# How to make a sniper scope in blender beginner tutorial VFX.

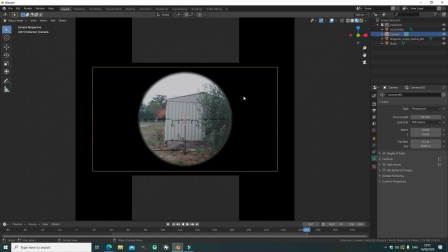241s
So if you select the camera,
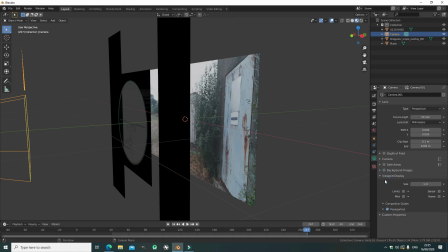243s
go into the camera settings and go down to here and select all the way to 1.
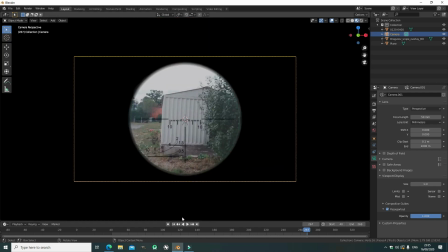251s
There we go. Now when you're in camera view, it will be completely black so you can focus on the final product. And as you can see, it's just me walking out. And this is perfect. If this is all you wanted, you can stop here.
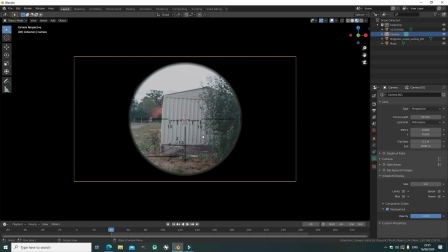263s
But now let's get into animating this, if you want to continue. So, let's go and add a bit of handheld animation.
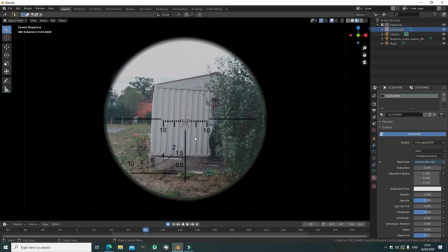272s
To make it look realistic, to make it look like there's an actual person behind there actually holding it and aiming, trying to kill me.
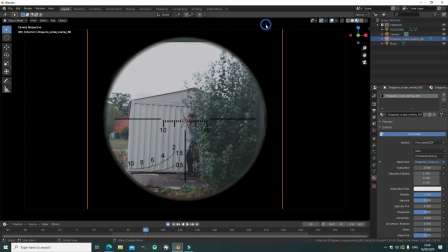281s
Great. Love it. So, let's just turn on auto keyframing and select the background footage here, and let's just G to move it every couple of frames, but as you can see the sky is overlapping the images and the video isn't big enough.
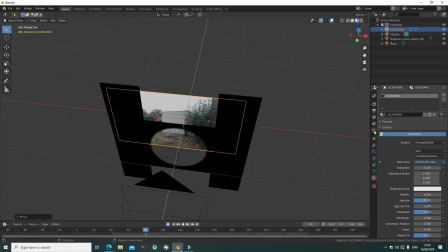300s
So to fix this, I'm going to go into world settings and set it all the way to white, because that's the color of my sky.
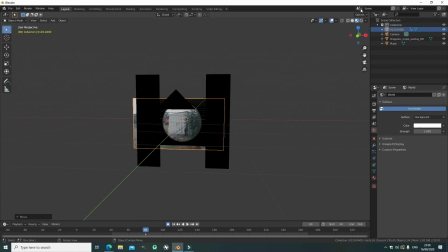307s
Now I'm going to go to rendered mode.
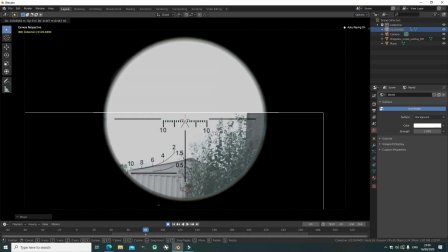311s
When I move the image down, it's barely noticeable because the sky is white as well.
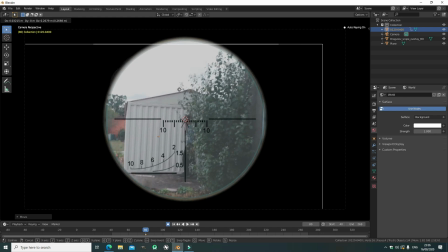317s
So this is a quick tip fix for footage like this. You probably won't have the same kind of footage, but if you do, then this might help you out.
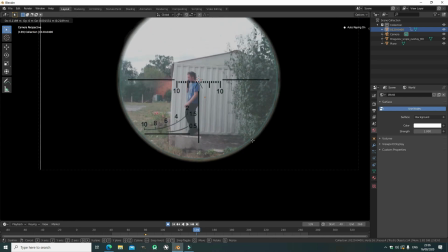326s
Okay, now we just move it around every few frames to seem handheld and like somebody's actually going to kill me. Great. And once done that, we're going to add some rotation.
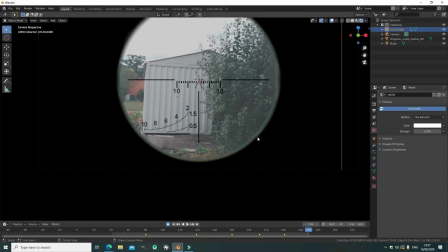342s
Just some slight rotation to seem handheld and human. Not so robotic.
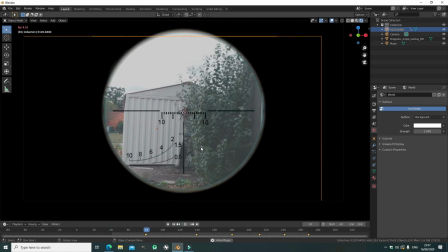351s
But as you can see, it starts off completely still, and this isn't ideal, so let's pause it and go to the beginning to add another keyframe,
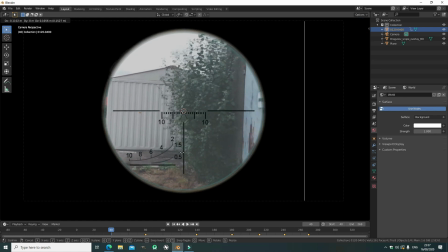360s
so it starts off in motion, like it's someone breathing. There's imperfections, there's chaos. So let's add a keyframe, and as you can see, it looks a hell of a lot better already,
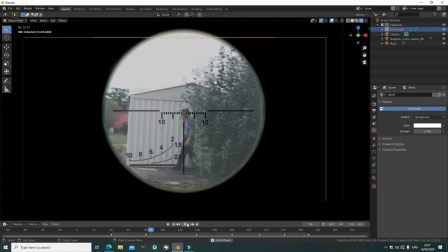371s
because it's already in motion and following my head, and that seems pretty realistic to me. So let's just add a bit of rotation, like you said, to seem a little less robotic and CGI, more real.
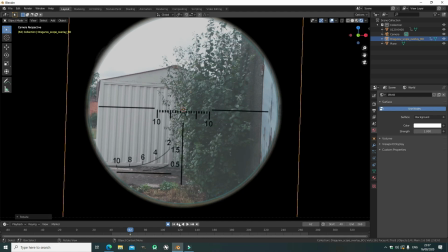386s
So select the foot to the scope itself, turn on auto keyframing, and go through every few frames and add another keyframe.
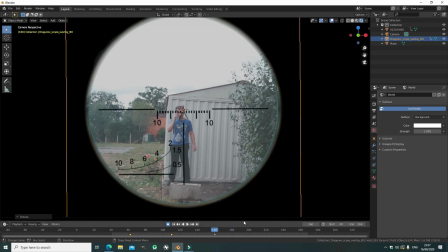395s
Just slight rotations to seem more human.
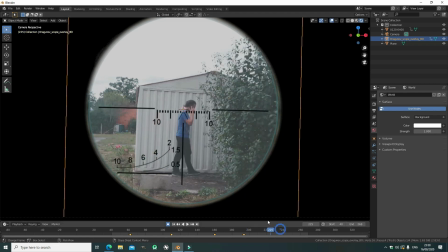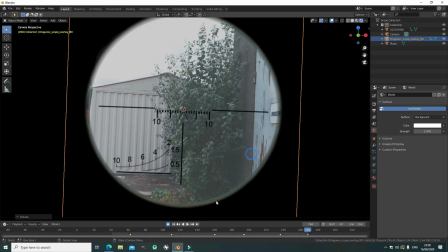409s
Okay, now that that's done, you can see it seems a hell of a lot more realistic,
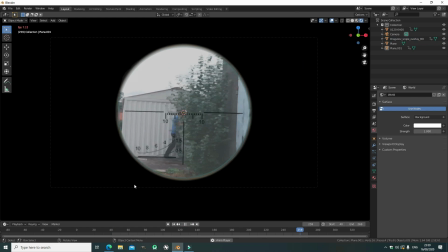413s
because you've got those little detailed imperfections that you never really pay attention to, but if they're not there,
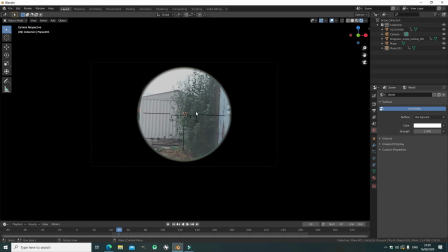420s
then you realise it without knowing what is missing. But you can tell, your brain knows.
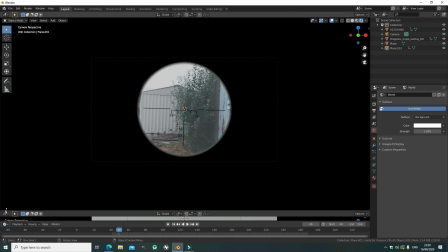426s
So now let's go add even more imperfections with procedural shake, camera shake.
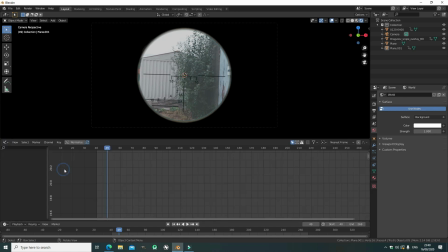431s
So let's go down to the graph editor. Let's go to frame 1, select the camera. An eye to add a keyframe, and then once selected the keyframe, let's go to the side panel, the magic hidden panel here, and select a noise modifier.
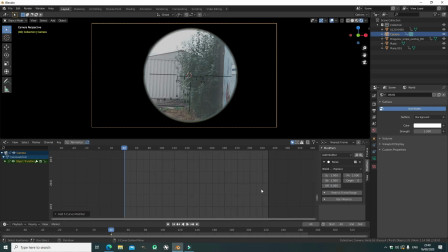448s
Now we can add some procedural camera shake with this. So let's go find our graph. We can change all these different values, the strength, the scale, and those other things, but first we've got to find our graph to have a visualization of what's going on.
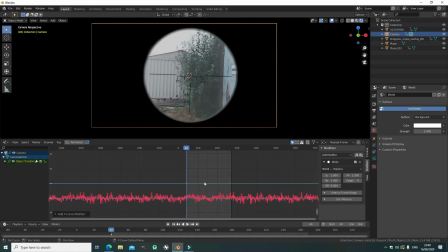464s
Here we go, all these red bumps, that's our camera shake, but it's way chaotic here, there's way too much noise.